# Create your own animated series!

So that will listen to the audio and read the transcript that you made, and it will match the visemes, they call it in this program, which is the mouths to the audio, to your recording. Is it perfect? No, it absolutely is not perfect. It takes a lot of futzing, because I've told people very briefly about this process, and they go, oh wow, you just hit a button and it does it. No, it is not that simple. I wish it was, but if you look here, so I've obviously tweaked all of this stuff.
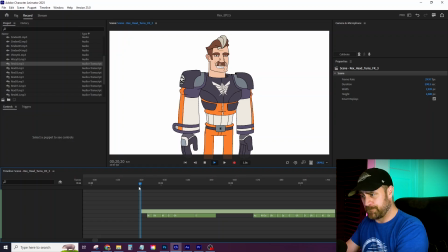45:43 We have, if I just play this quick section here.
Mom knows? Mom knows.
So a lot of times it just doesn't get the mouths right. It does its best. It's a good foundation for you going in and futzing with it again. Futzing, technical term.
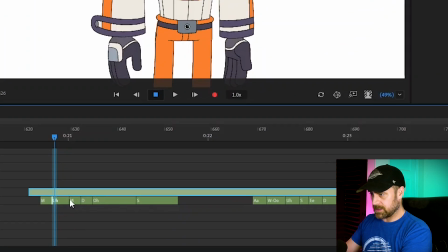45:59 So it's very simple to update these mouths. If I right click these mouths, it'll give me the options of what I can change it to.
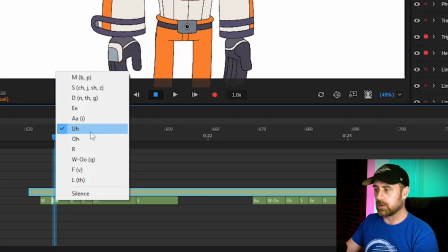46:06 So if it did an O instead of an or if you just look at it and see what looks better,
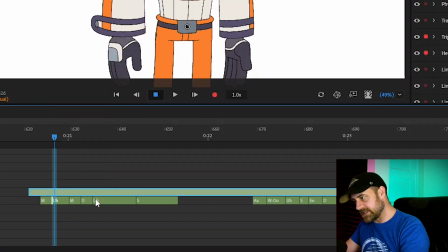46:11 you go through viseme by viseme or syllable by syllable, whatever you want to call it, and you update all of them to make it match the mouth. Any character like Rex, I think it takes me about a full day, maybe two, depending on how much dialogue obviously there is, to make these changes. Again, it is not automatic. It's not perfect. It's not, you're not going to just hit a button and it's going to work. So if you're frustrated that it's not, but hey, it's a lot better than some of the programs where you have to do it, you know, every single mouth. There's no starting point. It gets you there a little bit faster, and it works pretty darn good. Yeah, so I like it. Okay, Premiere, editing, throwing it all together. This is fun. So we have our animation, we have our voices, we have everything that we need to put into one place, and let's put it all together. So you'll spend a lot of time in Premiere. If you haven't used it before, again, fairly simple to pick up.
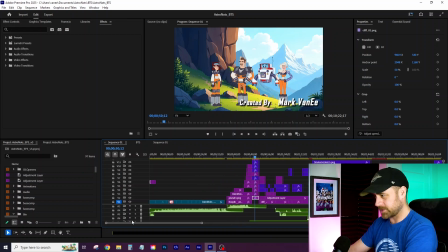47:02 There's tutorials everywhere, but honestly, there's not much to it. As you can see, here's the whole episode 3. A lot of layers going on here. There's a bit of method to the madness, but for me, I like to put all my background layers onto one layer, onto V1, and then everything else stacked on top. Of course, you would not have anything below the background because you won't see it.
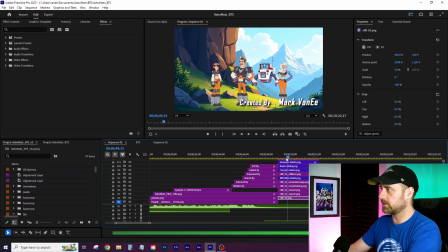47:23 So starting with one of the more complicated shots, one of our first shots where we've got our lovely standing on the cliff, the characters here, the clouds moving in the background. That was something I wanted to do just to add a little life to the scene. I worked with a visual effects supervisor many years ago that once said to have anything outside look real, of course, this is visual effects. Nothing in nature is still. There's always some kind of movement.
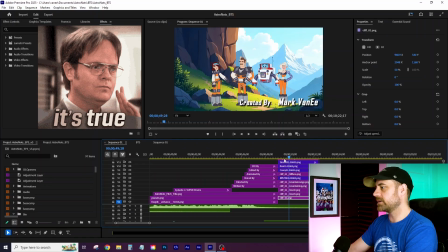47:47 Of course, I didn't add any movement to the plants, but if those clouds were static for a shot this long, you would feel it. So what I did was the background that I did generate, or I separated the clouds into different layers.
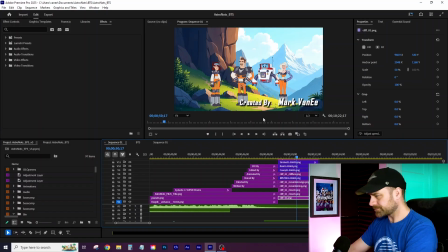48:00 So I have them behind, as you can see here.
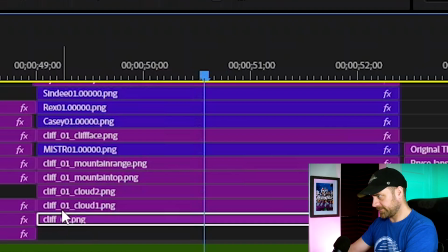48:03 If I zoom in a little bit, we've got our cliff face, which is very obviously in the background, our mountain in the background, on top of a couple different layer of clouds that are tracking,
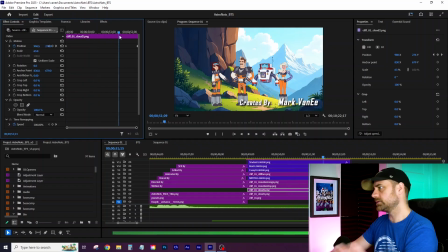48:16 where's my FX controls, left to right here. So you've got a little bit of motion. That's small little touches that you can add. Again, not necessary, but if you want to, you can get into that. We have our characters obviously placed where we want them to. So yeah, when I'm animating, I know Rex is looking this way, Casey's looking this way, they're looking at each other, conscious of the eye lines.
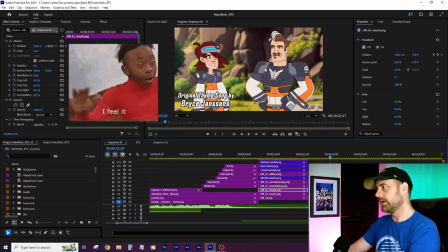48:36 Pretty happy with how Casey's eye line worked out here. Rex is looking a little high, but down and to the left for him it looks more like he's looking down.
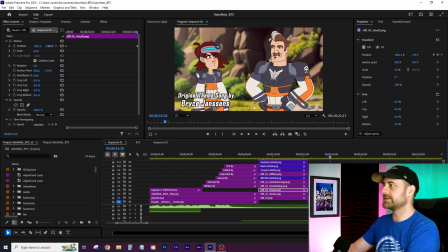48:43 So left was good enough. I need his height to be consistent throughout the show, so that's where it is. I wasn't going to get crazy with painting the eyeballs to go in specific exact directions. So yes, eyeline is not perfect in the show, but hey, it is what it is.
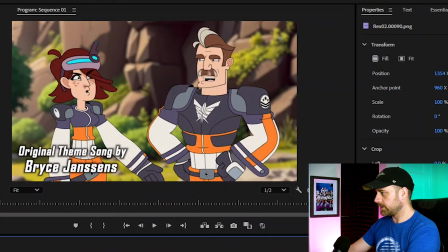48:59 Background, you'll notice that the background's a little blurred here, which is done intentionally, obviously. This is with a little bit of Gaussian blur. If we take that sucker off, boom, we crystal clear.
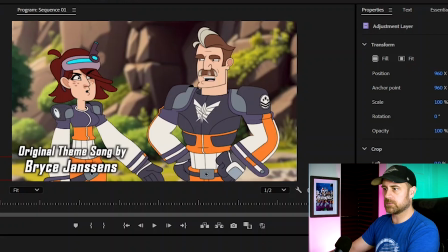49:11 That's not how cameras work. That's not how lenses work. 25 might have been too much. I could have gone with like 15, maybe 20 would have been fine. 20 would have been fine. I went with 25. Do it feels right.